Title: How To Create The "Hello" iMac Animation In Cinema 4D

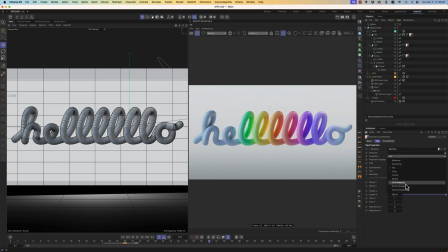(16:37)
I think default is usually UV mapping. Go ahead and just switch that to flat.
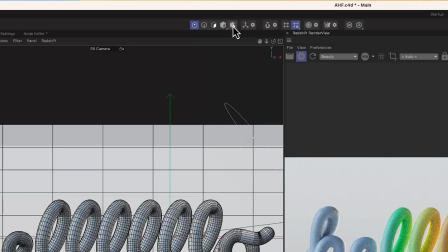(16:43)
And then, of course, you'll have to grab your material scaler thing here.
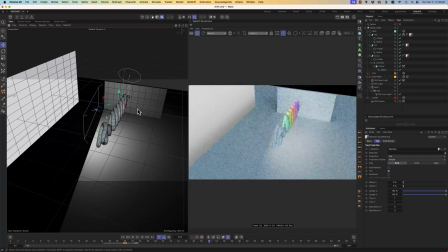(16:48)
Let me move off my camera again and show you this. And you can see this rectangle.
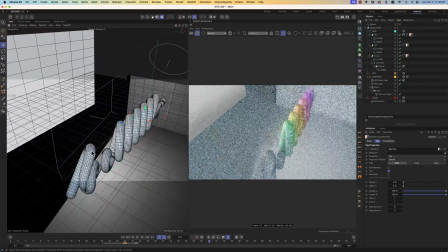(16:55)
I don't know if you can see that. I'll just move it in front. This rectangle right here in front of the object is what is projecting onto the hello.
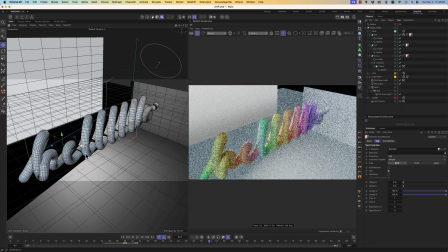(17:03)
So if I move this and I move it over, you see the rainbow is getting moved over. Now this exact one we're on is only for the HE, but you can see it's the same exact material and same exact effect for all of them.
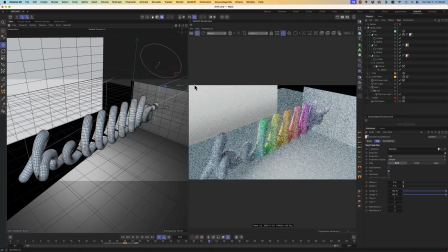(17:17)
So if we go to the LO, move it over, you see now the LO, that's way over in the corner. Let me pick something more obvious like the L's. The L's are going to go all blue, and then now they're going to be all rainbow. You see that? Move it, blue, rainbow.
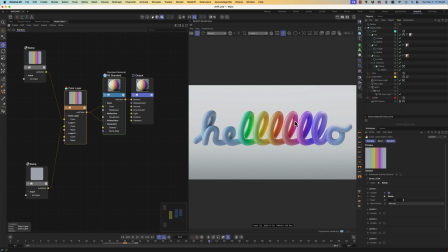(17:31)
Okay, so it's just a flat, literal flat projection. So you can see we have our rainbow version that is projected flat into here, and then we have our ramp blue that is just literally one node, and it's all blue.
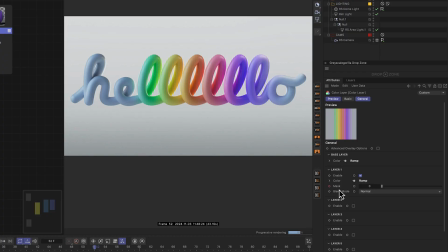(17:45)
And the only thing that's keyframed is this. The mask changes from one to the other. That's it. Keyframe this. You could use signal here, but I thought like it's just going 3 frames. Let's just keyframe it real quick. And it's done. That is the whole trick there.
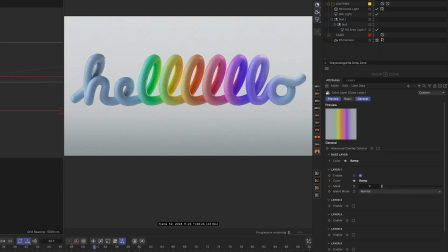(18:05)
Real simple, real straightforward. And it just blends between the blue and the rainbow.
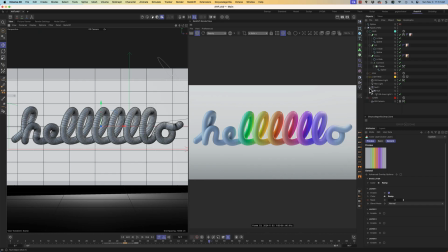(18:10)
Okay, next, let's talk about the lighting. And then I'm going to show you a few little extra things and tweaks that I did to the scene to try to give it that extra little piece of polish there.
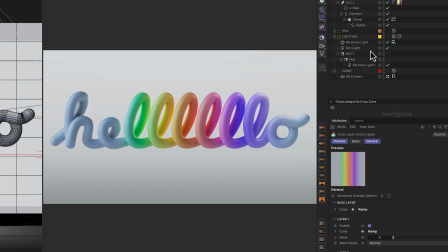(18:19)
So the lighting. Let's go and open it up. Let me turn off the other 2 lights and just talk about the HDR for a moment. So this is only the HDR. And this one, I think I'm using the Church HDR.
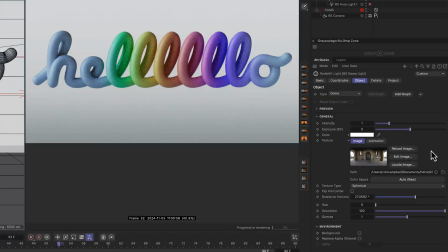(18:33)
It's one of my favorites for this kind of bright feel. Let me get the exact name for you. So it's called Church Entrance.
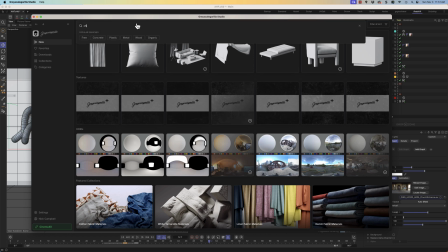(18:41)
If you're using Studio and you want to use it, just type in Church and it should pop up right here.
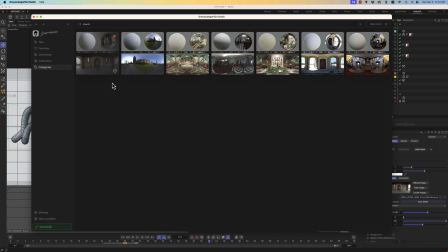(18:49)
Yeah, I'm making that one of my favorites. I use this one all the time. What I love about this one, if you can see this preview, let me open it up larger.
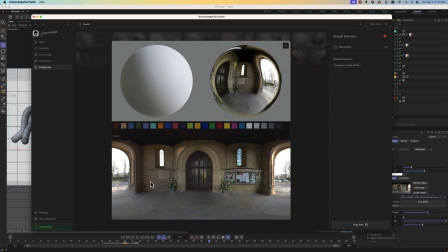(18:56)
This preview here, it's got this nice big opening and then a bunch of dark areas over here with these lights on the side. And it's just this perfect amount of brightness and like daylight feel. It's got a little bit of a blue in it. I just love the feeling of this one. So this is the one.
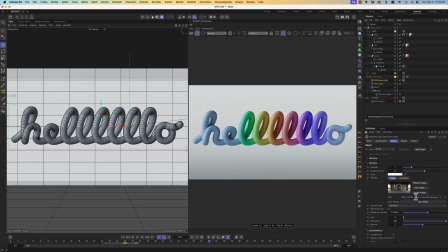(19:16)
If you're using Studio, you could just copy path and then make a HDRI light. In this case, it's a redshift dome light. Go into the path and you can just paste it right there. That's how that's in there. So that's the Church HDRI.
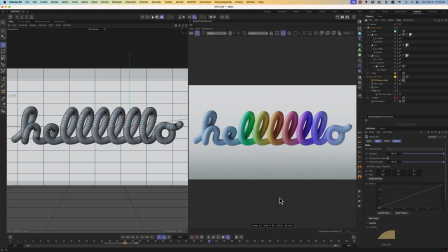(19:31)
And then I think I used Signal to animate it, and it's just rotating from more of like a rim light here.
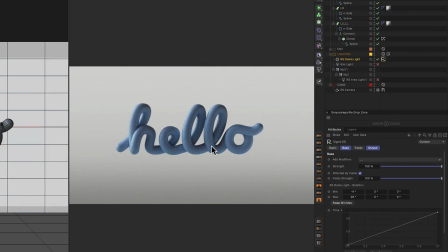(19:38)
Like it's a little darker here. See how dark all the front pieces are, and you got this rim light. I'm animating it while it's opening to go more into a front light.
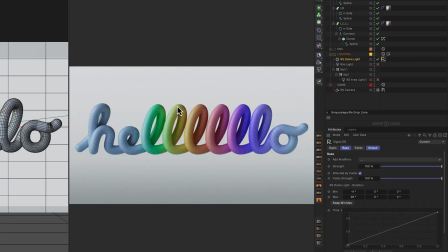(19:48)
And now it's off to the side, but it's more in the front. See how the reflection is like this white stripe there?
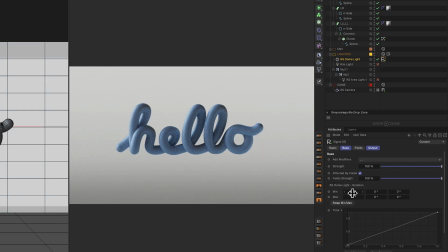(19:55)
And if I go back to the start, it's more of a rim light. That's all it's doing. So literally -4 degrees to 29 degrees. So 33 degrees. That's all it's moving. But just that is enough to go from a rim light into more of a key light off to the side.
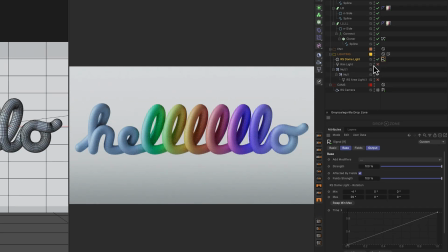(20:13)
Okay, so that's the HDRI. That's doing most of the work. And this little rotation is just kind of adding a little bit of extra movement to the opening. And if you look at the original, they're doing some nice like rim lighting and stuff there too. So that was kind of there to emulate that without going all into it.
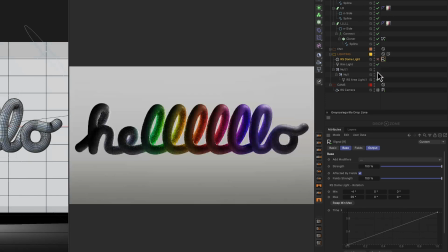(20:30)
Next one is a rim light. I'm just gonna turn on just the rim light.
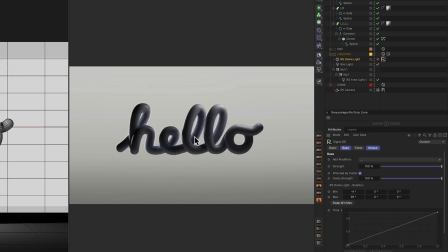(20:35)
And you can see it's on throughout the whole animation. But let me turn off the top light.